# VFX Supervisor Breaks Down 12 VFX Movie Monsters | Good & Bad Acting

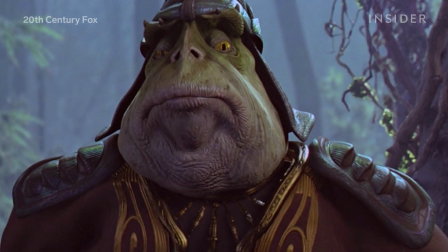[16:44]
We're seeing this character standing next to this tree trunk for the majority of the scene,
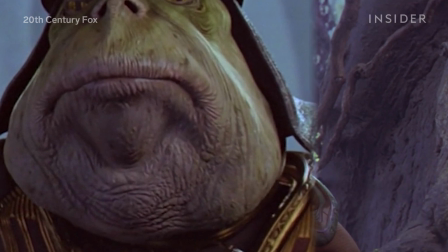[16:48]
and the similarities in terms of the textures,
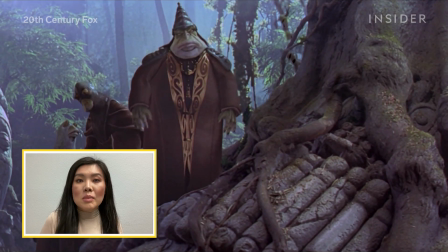[16:53]
the details in the tree matching the detail of the skin with how they're framed next to each other like that is not really selling for me either way of the
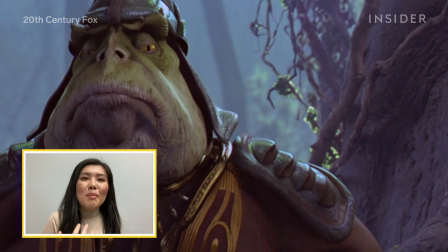[17:01]
character or the forest that they're in. With the design of this character, my eyes are not going straight to its eyes, right?
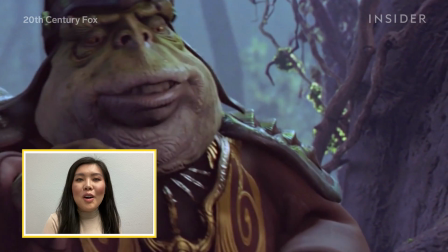[17:08]
I can't look away from its mouth and its jaw and, all the bounciness.
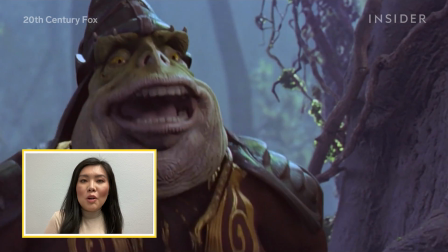[17:13]
There's so much movement in the mouth of this character, and it's giving it so much life,
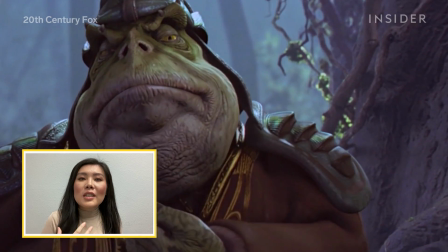[17:19]
but the eyes are not really giving it, as much emotion.
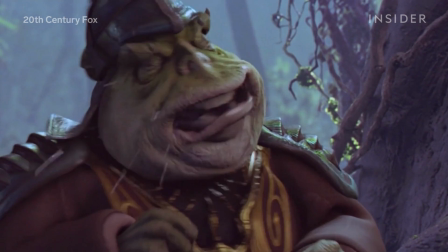[17:26]
The digital spit and the jowl shaking, I think that moment really kind of broke realism for me in terms of oh, this is a CG creation.
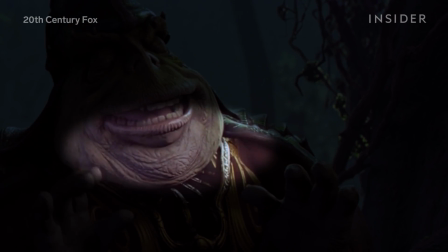[17:34]
All the muscle movements feel a little too unison. The rubberiness, of the entire lower face moving,
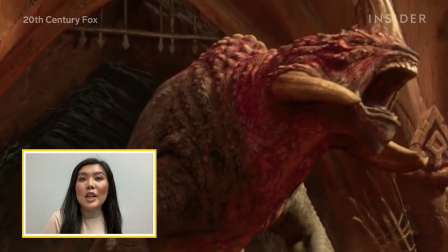[17:42]
I think that gets refined in later movies as we see other characters where
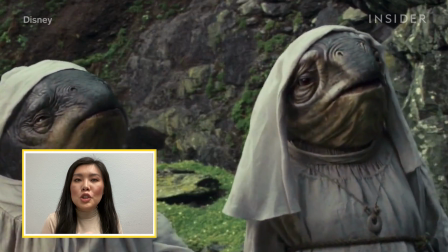[17:47]
you see more of a muscular structure in a way that makes sense,
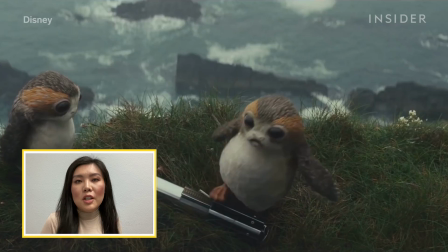[17:52]
to that particular character.
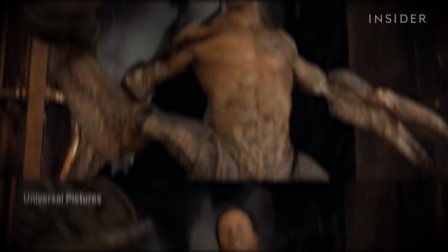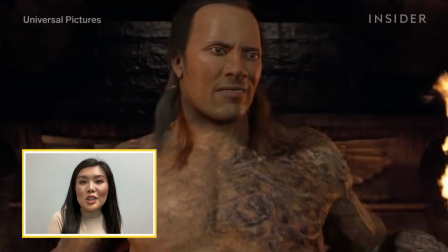[18:03]
So we can't talk about good or bad CG without bringing up The Rock from The Mummy.
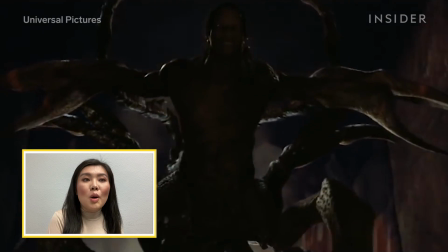[18:07]
In this particular scene, I can't imagine what the production was going through, whether it be a time budget or production restrictions.
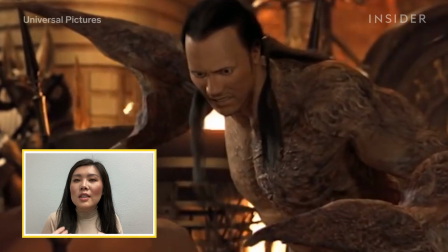[18:16]
Because we know what The Rock looks like, seeing The Rock's face in this low-res kind of plasticky feel on this character,
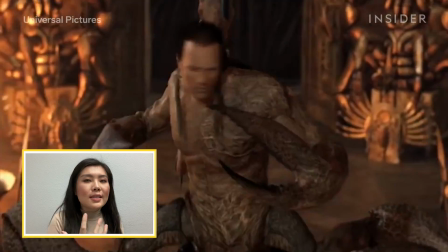[18:24]
how smooth his skin is and how all of his hair kind of moves in chunks within one another.
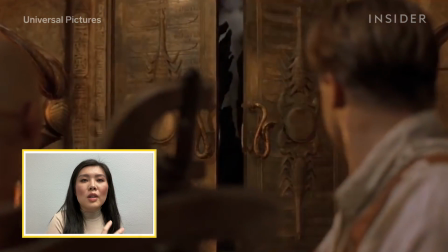[18:30]
The lack of facial details mixed in with, in this rich environment where everything else has so much detail,
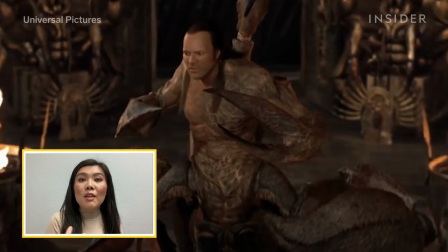[18:36]
I think that's what's making us painfully obvious that this is not The Rock.
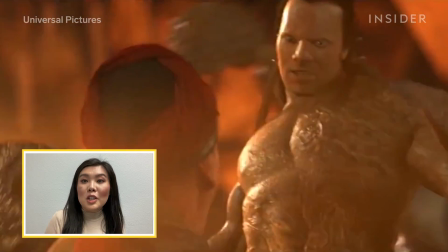[18:40]
In my opinion, the pinnacle of computer-generated work is when we can get close-ups of CG human.
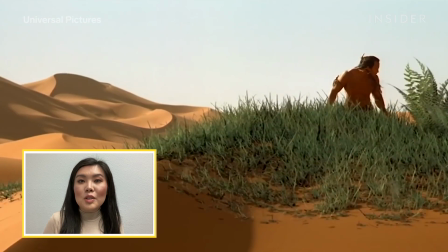[18:47]
And this was made in 2001, right? This was the very beginning.
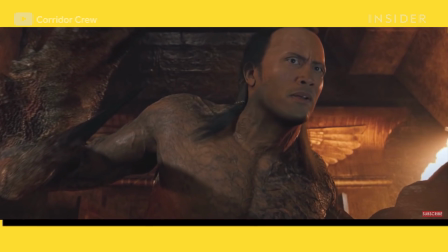[18:51]
My buddies over at Corridor Digital actually did a breakdown of this shot where they're, attempted to fix it and make this character look more like The Rock.
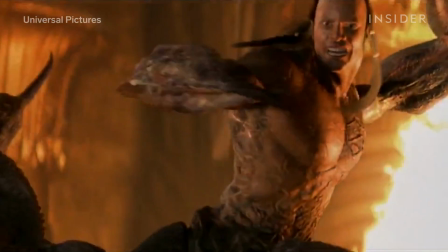As VFX artists, we're constantly running against time and budget, right?
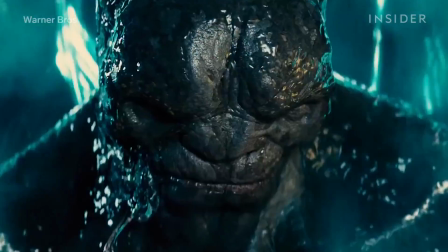[19:10]
Sometimes we don't have time to make other iterations or really explore, another way of solving this visual task. I think it's really easy for us to, sit back and judge all these shots, but I do want to point out that these shots were made by people, right? I think it's important to be kind and thoughtful, especially when we don't know the circumstances they were in, that they had to make these difficult artistic decisions.
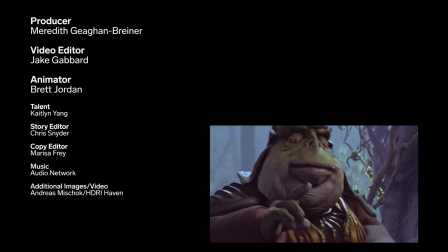[19:34] Being friends.